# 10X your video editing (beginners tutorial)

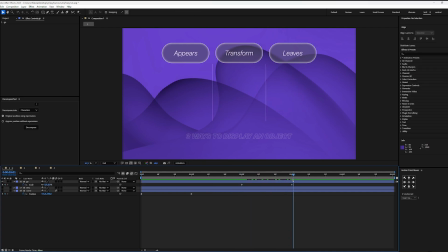[8:14]
And as you can see, it's again linear animation. So I need to select these keyframes, press F9 to ease them and go into graph editor.
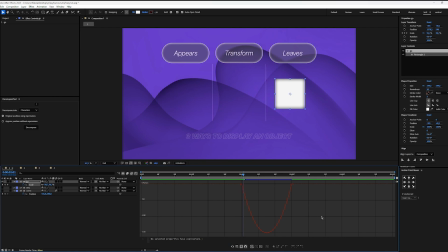[8:24]
Here I need to make the opposite graph of the in curve. Why? Because I want it to slowly gain speed. Just imagine you start running. When you start running, you slowly gain speed and then you go faster and faster and faster.
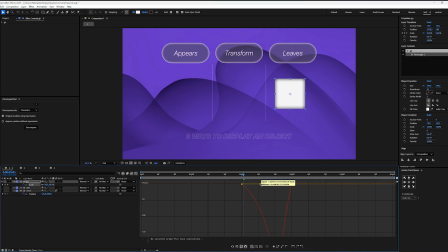[8:40]
That's what we will make. So let's start it slow, something like this, okay? But I want it to go really slow at the beginning and then go really fast, so something like this.
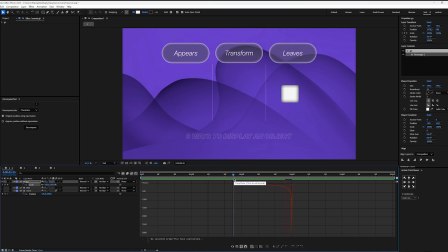[8:53]
Now it slowly gains speed. Let me play this. Let's turn on the motion blur so it looks a bit better. Now, as you can see, it slowly goes off the screen, which is exactly what we want.
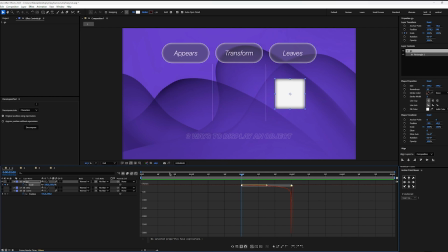[9:10]
Why? Because if I made an in curve, which is this one, okay, let me play it. Looks really weird. It just starts moving out of nowhere and then it goes slow. Let me play this once again.
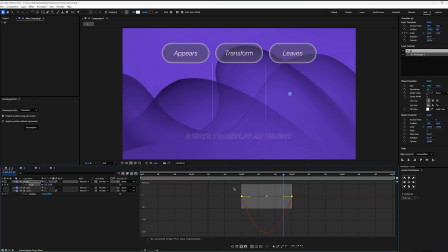[9:29]
It doesn't make too much sense, but if I made an out curve, let me make an out curve and drag this one a bit upwards, so something like this.
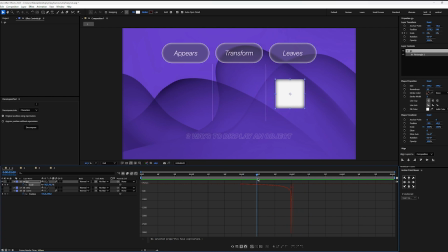[9:44]
Okay, now it's rendered. As you can see, it slowly gains speed, which is exactly what we want because it looks more natural. Now, if you remember, we have an in curve, which is this one, and we have out curve, which is this one. They're just the opposite curves.
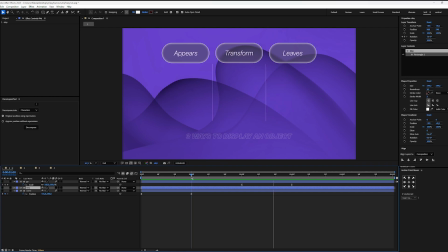[10:03]
Now, for the middle part or the mid curve, we wanted to make it like this. So let's select our keyframes and turn on my rectangle. Go into graph editor. Here let's select keyframes and easy ease them.
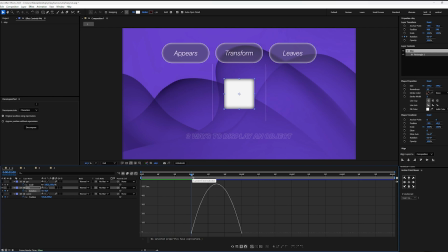[10:21]
Now, as you remember, because it's already on the screen, we need to make it start slow. So we want it to slowly gain speed. So we will do that by just dragging this handle to the right.
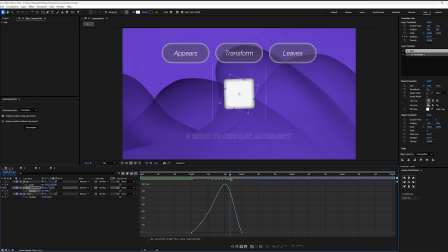[10:35]
So something like this, it slowly gains speed. But again, it stays on the screen, so it needs to slow down naturally. So we will drag this handle to the left. Now we have this. It starts slowly gains speed, and then slows down.
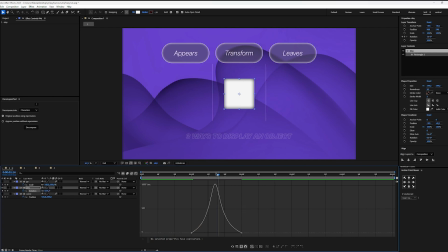[10:54]
Let me play it. Okay, let's turn on the motion blur. Okay, now it's rendered. As you can see,
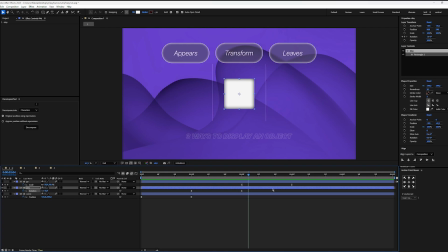[11:09]
this is a bit too fast. So I want to drag these keyframes a bit forward and these ones to drag them out. So now this animation takes longer time to happen.
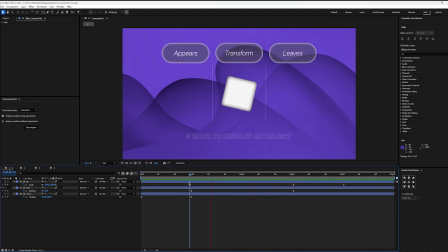[11:23]
Let's play. Okay, now it's rendered. As you can see, this looks natural. So you need to remember just these three movements, these three curves. So in curve, mid curve, and out curve.
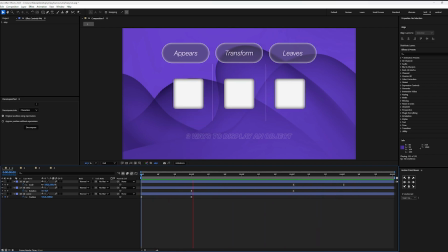[11:43]
Now it's rendered, so let's play it once again. In, mid, and out. These three are the only ones that we will use. So whenever you're animating your object, you need to decide which of these three is going on. Is it appearing, transforming, or leaving the screen?
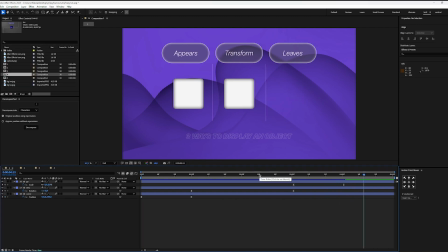[12:00]
Once again, let's go through a practical example just to make sure that you understand everything.
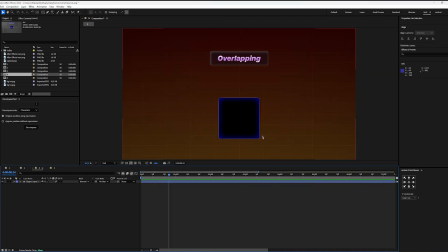[12:05]
So here I have this rectangle. Now I want it to go from the left to center and then from here to here. Okay, so I hope that you are able to see that I have two transformations.